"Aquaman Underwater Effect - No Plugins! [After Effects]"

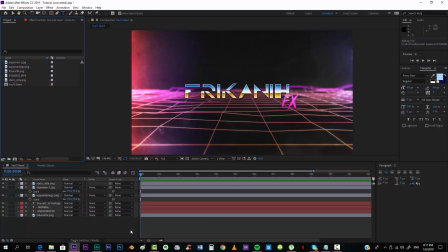Hello everybody and welcome to Freaking Effects, where I'm going to show you today how to create the Aquaman underwater look, just like this one that you can see over here.
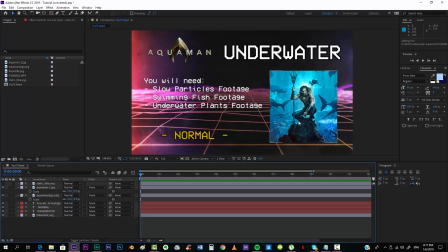Well, not actually this one, but anyway. For making this, you will need some particles underwater footage or some slow particles, also swimming fish footage and underwater plants footage. But if you don't have them, don't worry, I will show you how to get them.
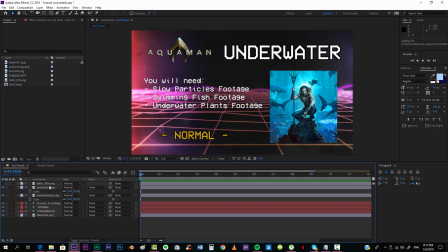So before we get to the tutorial, I have to tell you that this is inspired by the guys of Red Giant,
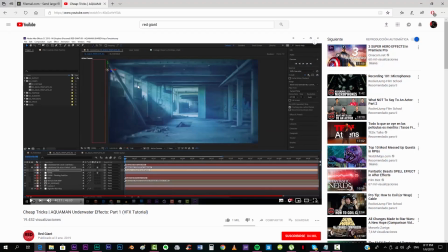that they already made an awesome tutorial on how to make an underwater look. And if you're asking what's the point of making a tutorial of something that already exists, the answer is that these guys, although this is an awesome tutorial, they use a lot of plugins that you have to pay for.
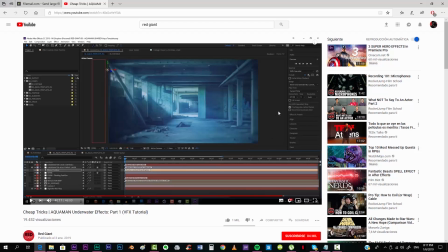And I guess that many of you won't have those plugins, so I'm going to show you how to make this same look without any kind of plugin at all.
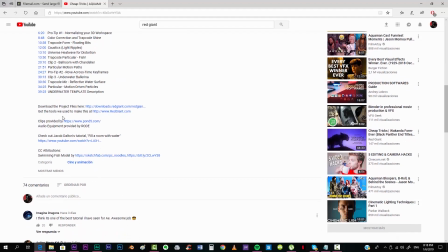So also you will have to download the project files here because they give you,
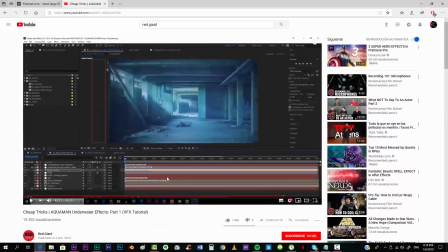fish and plants footage, which they're definitely awesome to give them a more realistic look to this underwater effect.
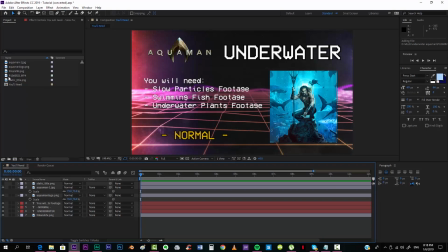And okay, we can go to it. So I'm going to get my video over here.
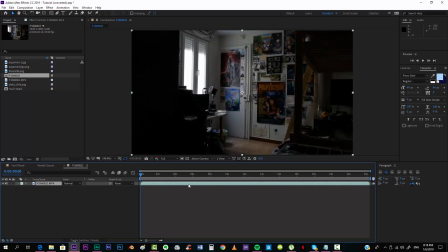I'm gonna throw it into a new composition, and I'm gonna go straight to where I start moving, which is something over here. So before starting with effects, you have to know that your footage,
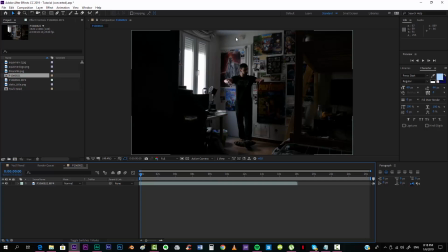first of all, you shouldn't have lights like electronic lights.
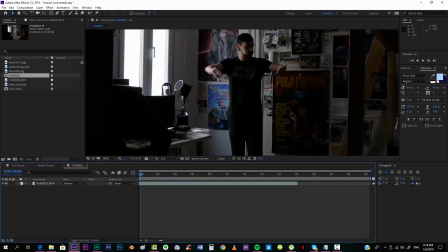Actually here, for example, my computer was on, but I was too lazy to turn it off.
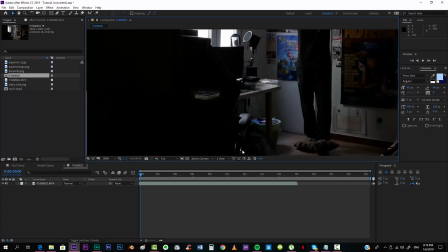So what I did, just put this chair over here so that you couldn't see the lights of the keyboard,
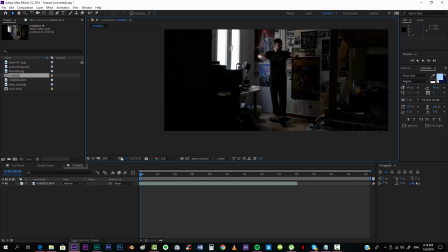the mouse and everything.
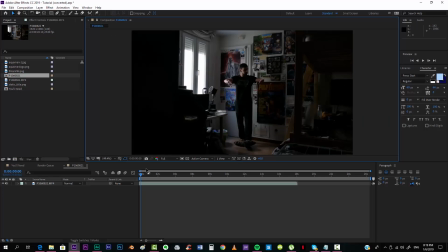And also you have to move really slow because when you are underwater you actually move slow. You shouldn't move too fast because you would notice if you move fast that actually isn't filmed underwater.
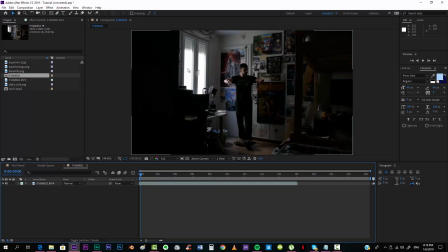And also be careful when you have windows, like it's my case, so that you can see things from outside the room, like trees, moving cars or whatever, because that would totally spoil it, and you will have to do some
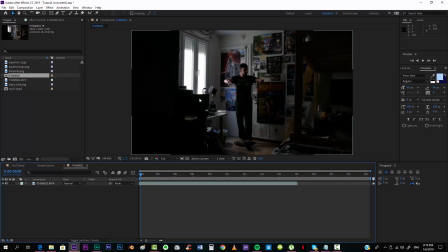rotoscoping, and so that wouldn't be cool. And also try to have a clean room, not like I do,
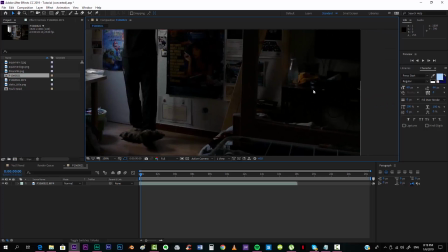because the being over here and also the stuff on the table, if it was underwater this will be floating around and so,
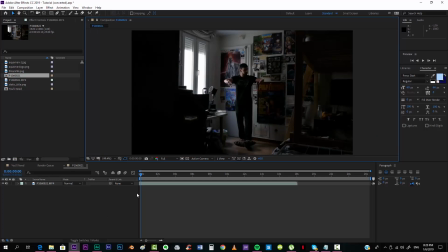but whatever. Alright, so we can start now. And the very first thing that we're gonna do is the very first thing that I'm gonna do is establishing the composition settings.
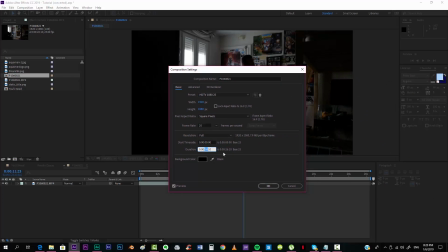And the video ends at 11 seconds and 23 frames.
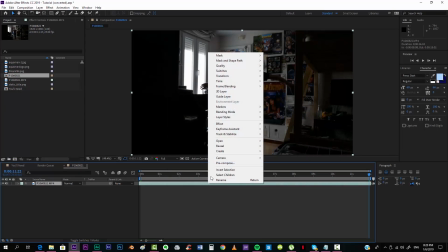And what you should do first of all is pre-composing.
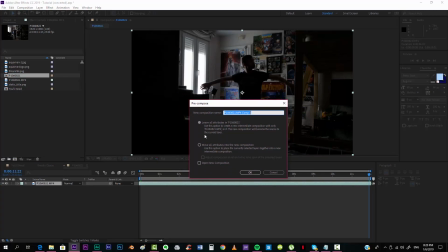Alright, you should pre-compose just in case you want to later put effects on this video or just doing whatever.
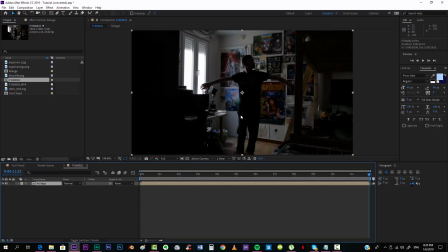And you can call this footage so that you can create your own preset with this project file or whatever. So right, we're going to now make the effect so that we can see the thing over here, the surface.
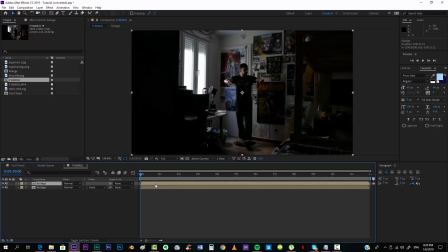For making that, we're going to duplicate our layer. We're going to go to the scale settings. We're going to uncheck this thing over here. And we're gonna put 100 by -100 so that it turns upside down.
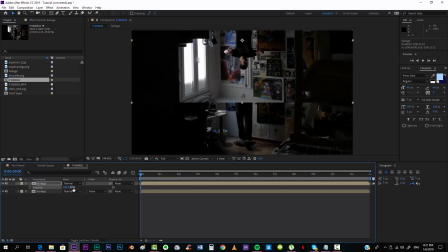We're gonna take the position and put it up somewhere over here.